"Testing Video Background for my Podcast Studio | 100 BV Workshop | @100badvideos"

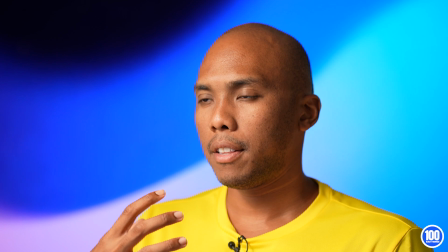492s
But the nice thing about this practical background is instead of shooting this part, this section of me in front of a green screen and then putting me over whatever background is,
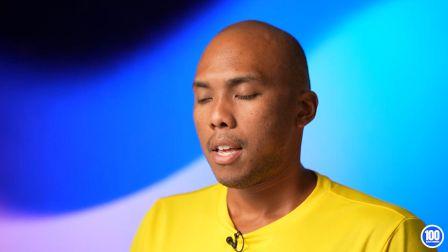501s
it's baked in and it does look a bit different. Now, a couple of things to consider are the screen, the display itself.
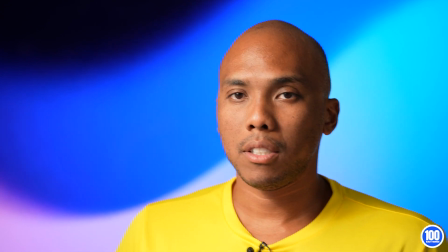509s
Sometimes there'll be weird banding or something. But a couple of use cases I can already see for this is titles, captions right here.
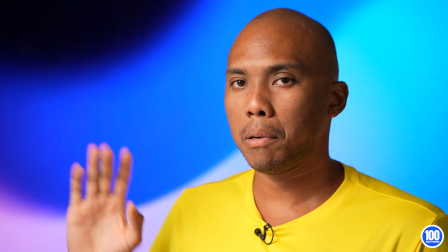518s
Nice clean place to put those.
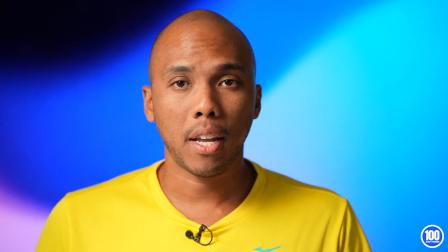523s
Also, if we're doing a multicam of this, one angle will be like this, where I'm looking directly at the camera.
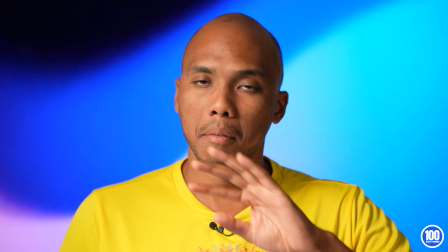530s
So you get, again, one take, many uses. One take, countless outputs.
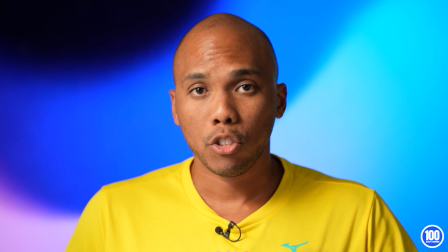535s
One input, countless outputs. We're going for efficiency. So while I'm shooting this, I'm going to have one camera right here that I'm addressing like this.
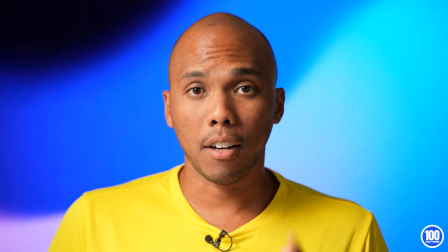543s
Very different feel when eye contact is with the audience. And simultaneously, another camera that'll be more like this, off camera.
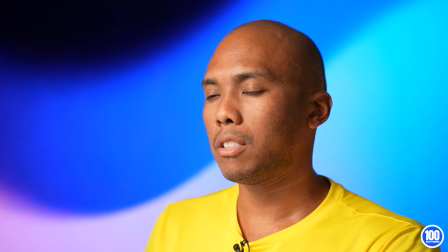552s
Sort of voyeuristic, third person. We're watching someone else talk to someone else type of feel for the audience versus I'm talking to you, audience.
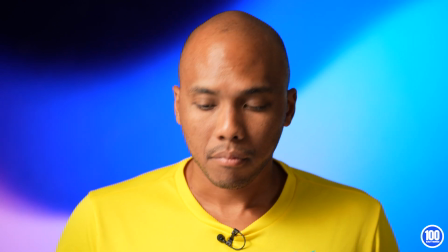560s
You can get both of these looks at the same time with the same setup. I mean, you could even do one angle like this, right?
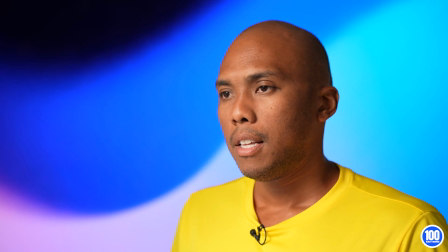569s
Talking head, but talking off camera to an interviewer. Actually, I see a lot of influencer.
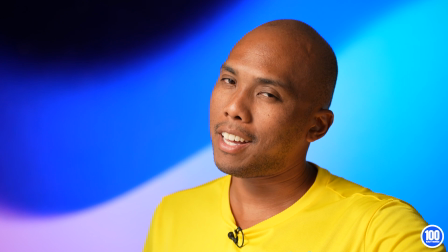575s
That term is kind of losing some gas, isn't it?
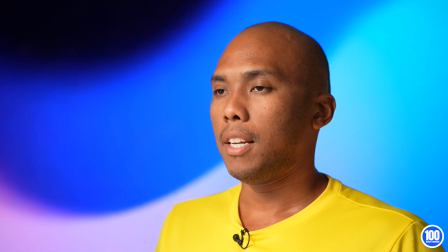578s
I see a lot of people posting videos like this where I'm just looking off camera,
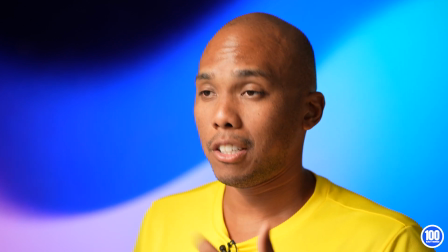584s
going over my talking points as if I'm being interviewed, as if there's someone else asking me questions, as if I'm giving a presentation,
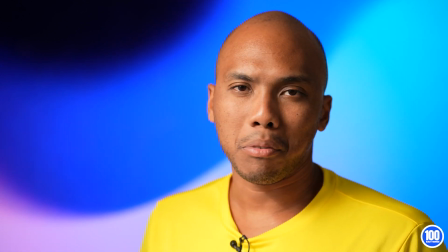592s
when in reality, there's no presentation. It's just me sitting here in front of my team, right?
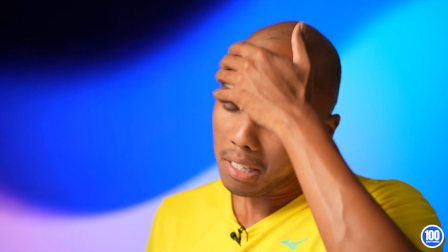599s
but it gives the same effect.
Because when you edit this, like, and then
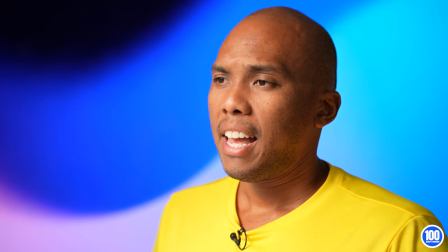606s my goal with this book was to really ask leaders, how can they get better?
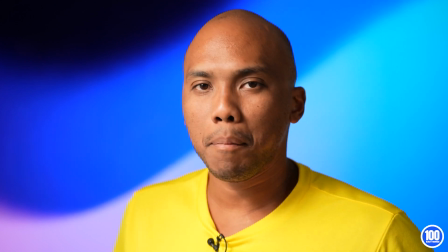612s
Right? Take that clip. It'll look like I'm being interviewed. Just have a reaction headshot of someone else like,
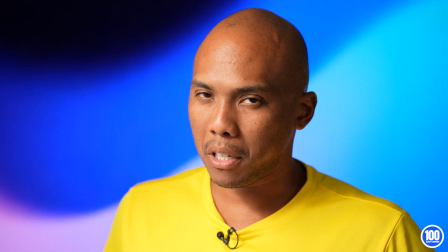621s
You can fabricate these kind of things because there's so much content out there like this.
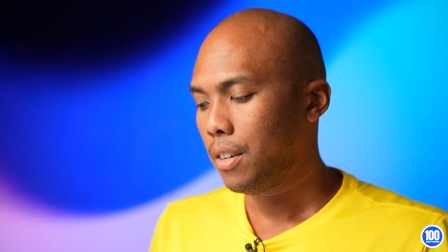626s
You get lost in the crowd and it can be easily taken at face value. How you use that is up to you and your team.
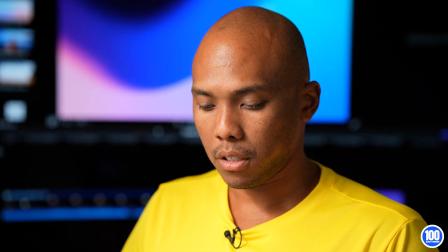635s
You know, this particular, let's go through some different backgrounds. Here's a background that probably looks just straight up black.
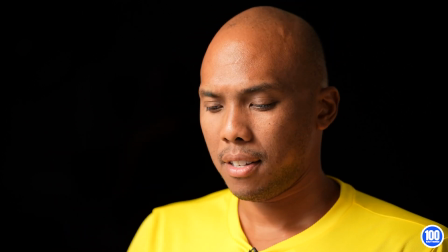642s
It's very low contrast.
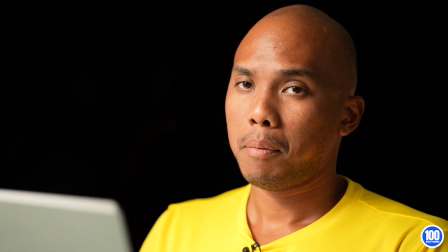646s
There are some gray squares that I can see here on my computer, but I'm not seeing at least on the flip out screen.
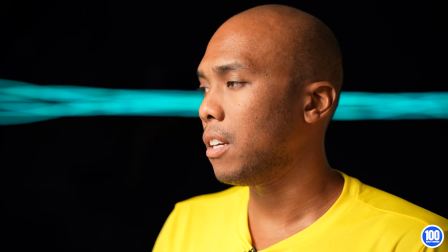652s
Look at this one. Now we have a different background that's set up, very audio centric.
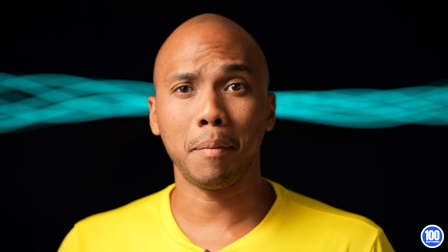657s
Kind of looks like it's coming out of my ears. That's
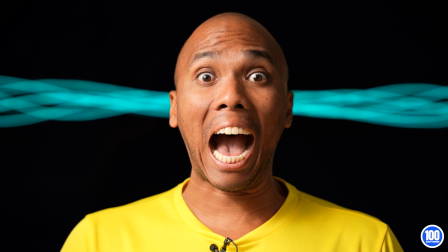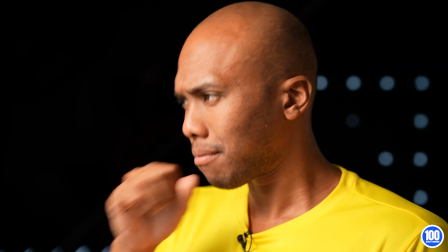666s
that looks like a thumbnail or something. This one's a this one's a little bit more tech heavy,
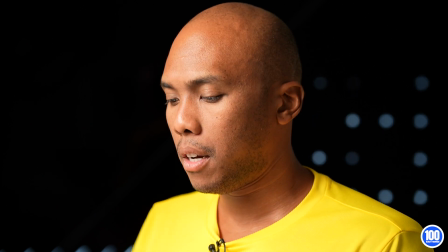673s
and I don't have that camera framed up to see what I see here on my screen.
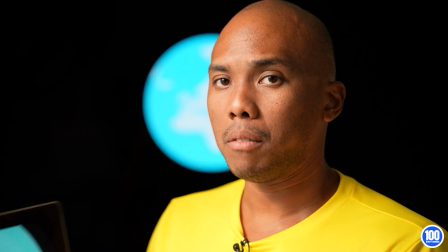679s
These borders at the top and bottom, but whatever. Here we go.
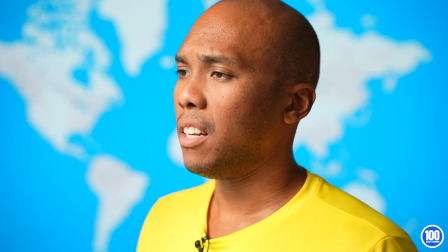683s And when I went to the fifth country the fifth leg of my journey took me to Italy.
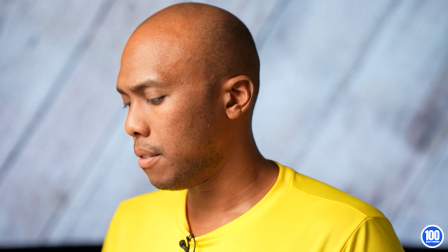688s And this is one destination I was really looking forward.
Oh, is this DIY?
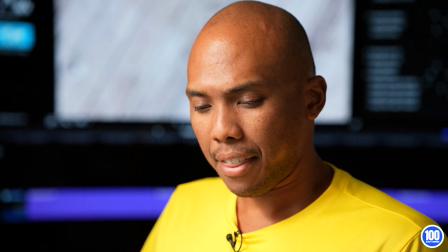694s
Like, why are we looking at a wood deck? I think I've illustrated my point here using backgrounds.
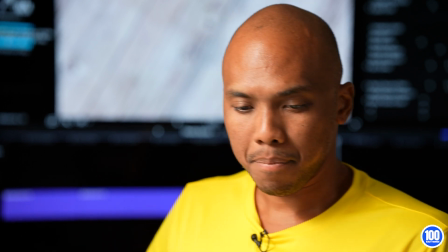703s
Here, oh, this is the one I wanted to try. Where we've got a heads-up display type of background right behind me.
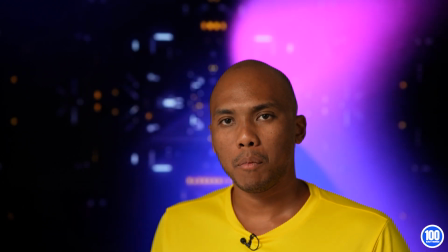710s
It's a little bit more, I guess if we get a little closer, get a little more focused, maybe you'll see it a little bit more prominently.
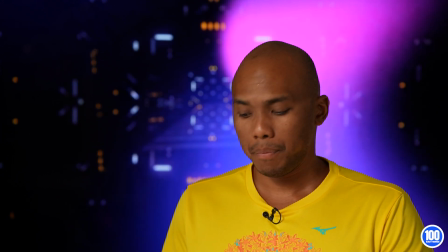718s
The light is gonna be falling off my face, but you see, or at least hopefully you do, the heads-up display kind of look.
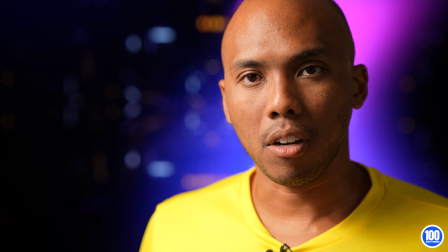729s
I imagine it'll be less obvious when I'm this close and the focus is here.
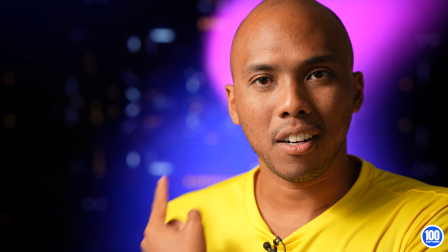734s
Well, you can kind of see what's going on here, a little bit of that heads-up display action going on.